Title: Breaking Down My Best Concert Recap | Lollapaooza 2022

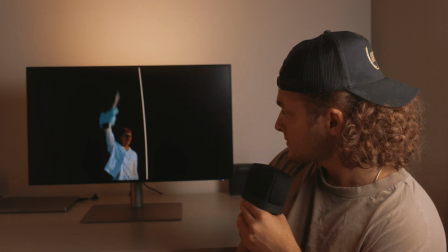[8:13]
Well, it was just perfect, and I'm really happy with how that turned out. And then going right into a different style with the Kid Laroi.
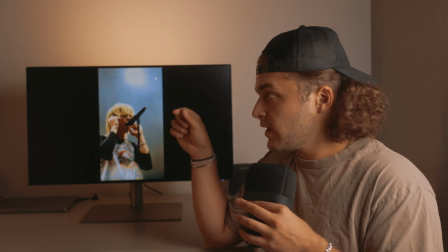[8:22]
We haven't really seen fast cuts yet. So I do the same. Well, I had shots on all of those to show the shots that I got from the Kid Laroi.
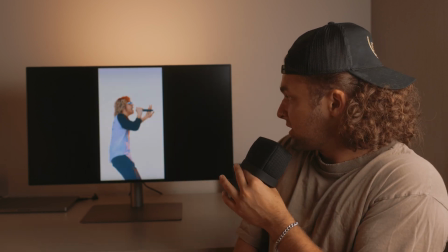[8:31]
And then this is probably my favorite one that I got of him. And you can see him and then boom, Joey Pusateri.
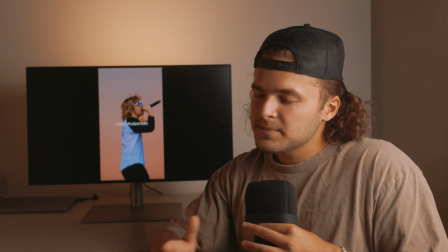[8:38]
We kept it simple.
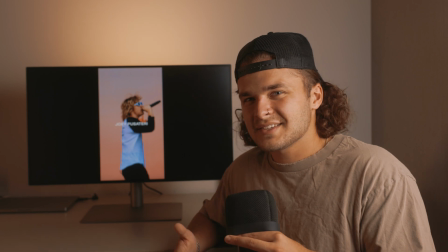[8:40]
I didn't want to make it super long just because I didn't have a ton of time to spend on the edit to make it a 1 minute long edit.
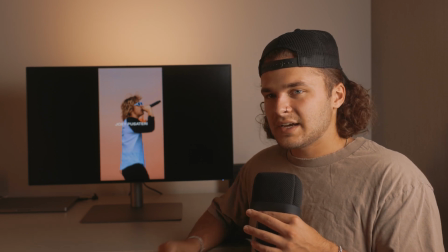[8:47]
This was for myself and I'm pumped with how it turned out. Now, as you probably saw, there was a lot of photos that I edited as well.
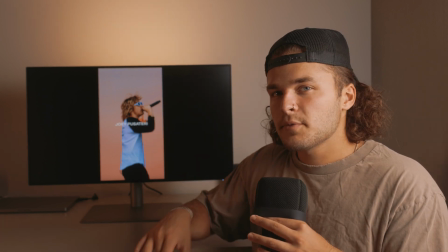[8:54]
Totally separate from this, but let's go back and let's talk sound design.
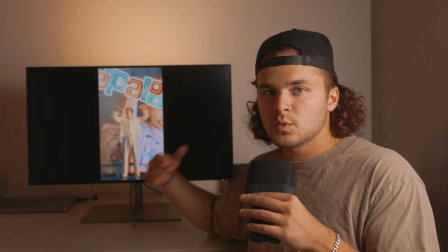[8:58]
So how did I get the sound design in the first place? Get these whooshes, get these firework sounds, fire sounds.
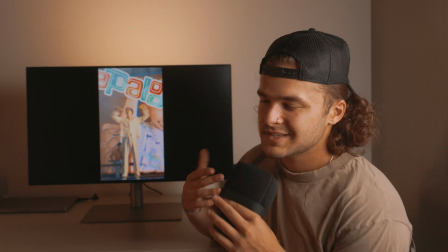[9:04]
They're all from Epidemic Sound. This is a service that I use a lot. You've probably heard of it before.
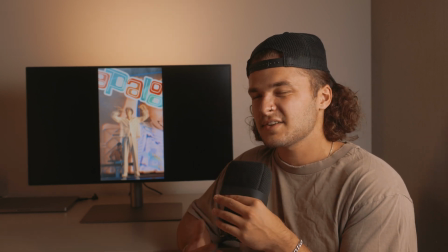[9:09]
This isn't sponsored, but it's just where I find my best sound effects. So that's where I found all these aside from the music, of course.
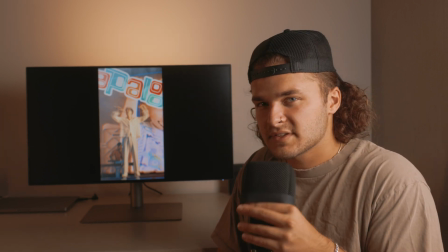[9:17]
So let's see how I really started this. There's a punch here. Listen.
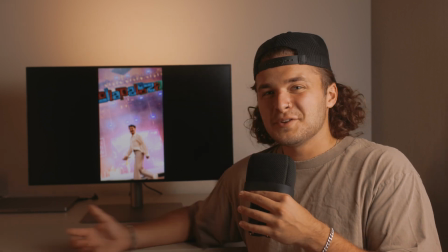[9:24]
So it's a poof, and then I actually pulled a sound off of YouTube that's just MGK going, "Hello, Lollapaooza."
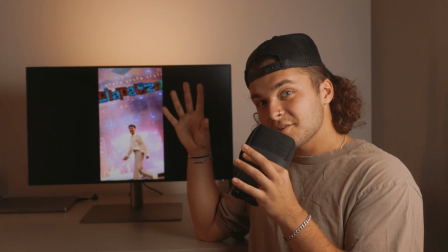[9:31]
And you could probably hear that a little bit, but I wanted that sound to go along with the Lollapaooza titles that are going on here.
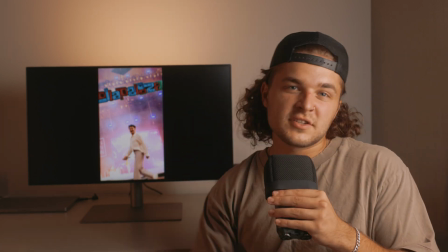[9:38]
A lot of whooshes, a lot of punches going on in this intro.
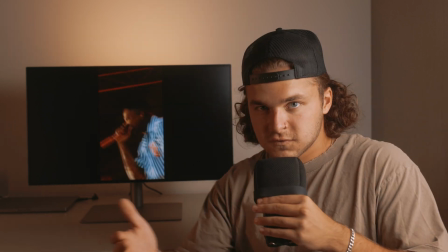[9:45]
The well, that's fire.
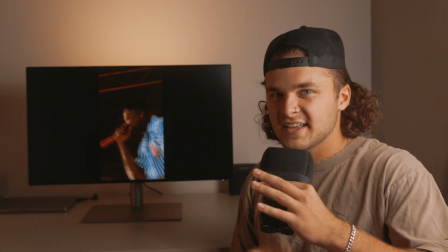[9:48]
Wanted that to go along with fire for the transition, really spice that up, really make the sound create where you are.
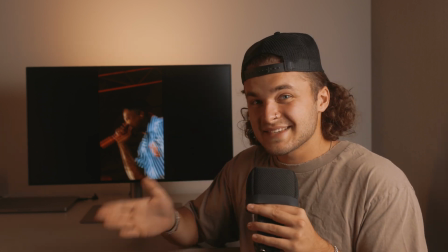[9:55]
I actually, for the first time ever, did the sound design before I did the video edit.
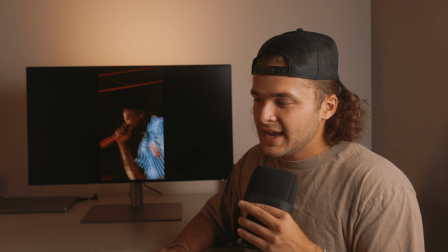[9:59]
For some reason, I was feeling super inspired to make my own track. I knew I was probably going to incorporate some sort of music from the artists that were in it,
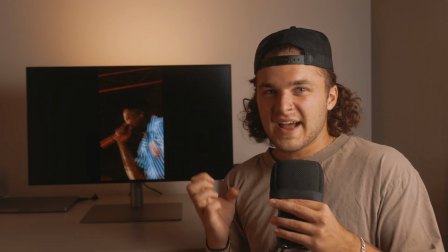[10:07]
but I went through and I made this track with a lot of whooshes, fire, fireworks,
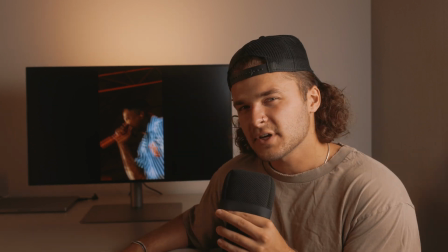[10:13]
a lot of different elements, and then edited from that. One thing that you've heard me talk about before is I don't really like cutting only to a song.
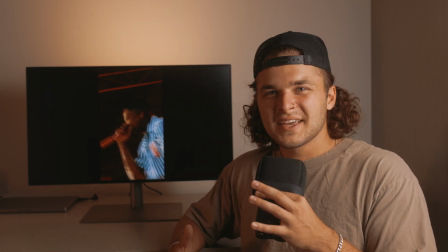[10:21]
It just gets boring to me, and I think there's better ways to edit.
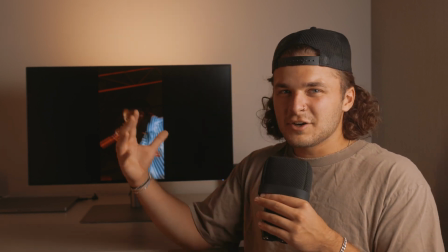[10:25]
Sound design is so big, and getting those natural elements can just really upgrade your edit.
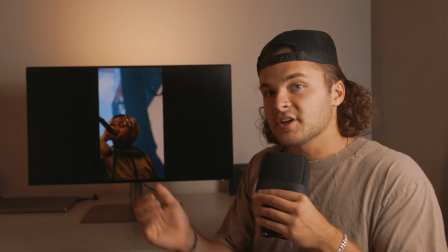[10:33]
You heard that firework, the poof, and that went with the so it was like the sizzle of the firework after it exploded.
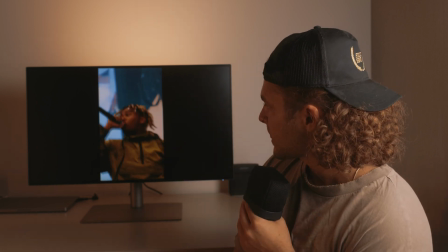[10:41]
Once again, just pull that offline. Just rip the songs off of YouTube.
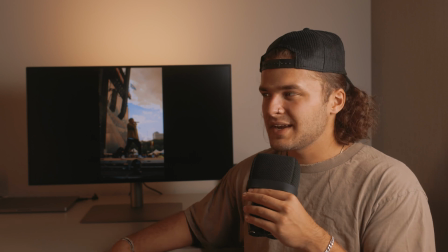[10:47]
Now, I'm not trying to monetize this video. This is really just a portfolio piece for me, and I thought it would be out of place to find a non-copyright song to use for this,
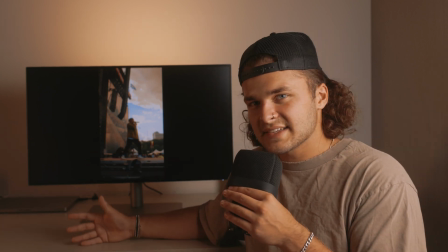[10:55]
so went ahead, used the Corday song, used the Glass Animals song, used the Kid Laroi and Justin Bieber song. Money.
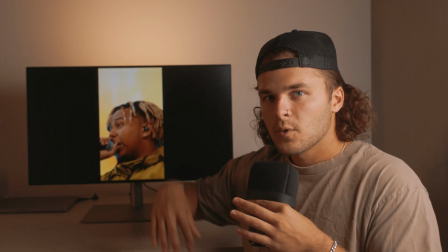[11:08]
So the whoosh, once again, a little sound effect,
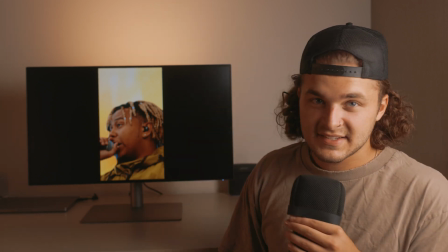[11:12]
a little sound element to separate his section from the Glass Animals part, and also go right along with those flares that you see.
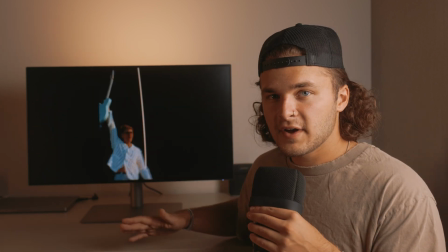[11:25]
That whoosh, another flare that lines right up with that in a speed ramp,
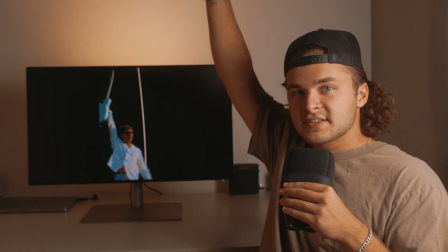[11:29]
so it's real time, and then whenever you raise the guitar with that punch zoom, we slow it down.
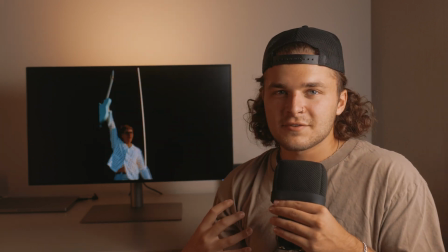[11:34]
Goes along with the sound effect and just is money.
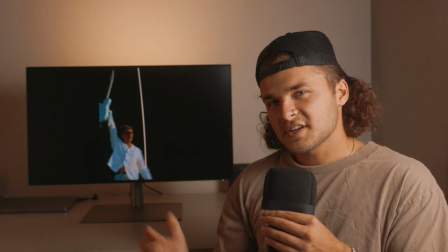[11:37]
Whether you put the sound effect in first or after, it's just such a perfect way to make your edit stand out.
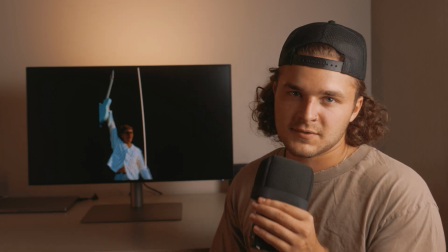[11:44]
It could be lined up with a song. I could have just put the songs with a little crossfade in, but it wouldn't be as good.
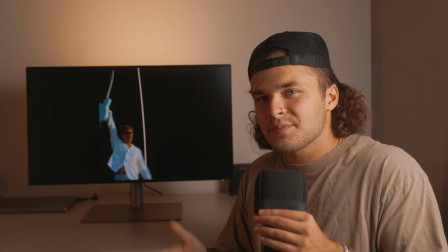[11:50]
You gotta separate them, you gotta get creative.
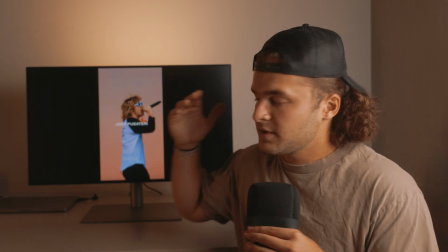[11:57]
So then I put that riser just for my name to come up at the end.
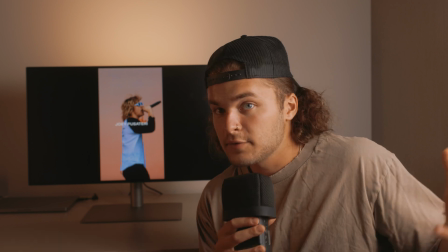[12:02]
That is my favorite concert edit to date. Now I'm speaking highly of my own work because this is something that I am super proud of.
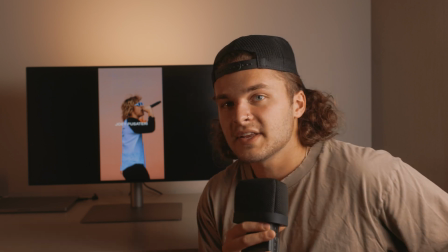[12:10]
This is my Lollapaooza video, and I thank you for watching.
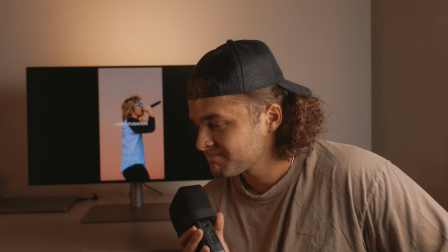[12:14]
Maybe I'll see you next year whenever I put out more content surrounding Lollapaooza, and I will be very, very excited to share that with you.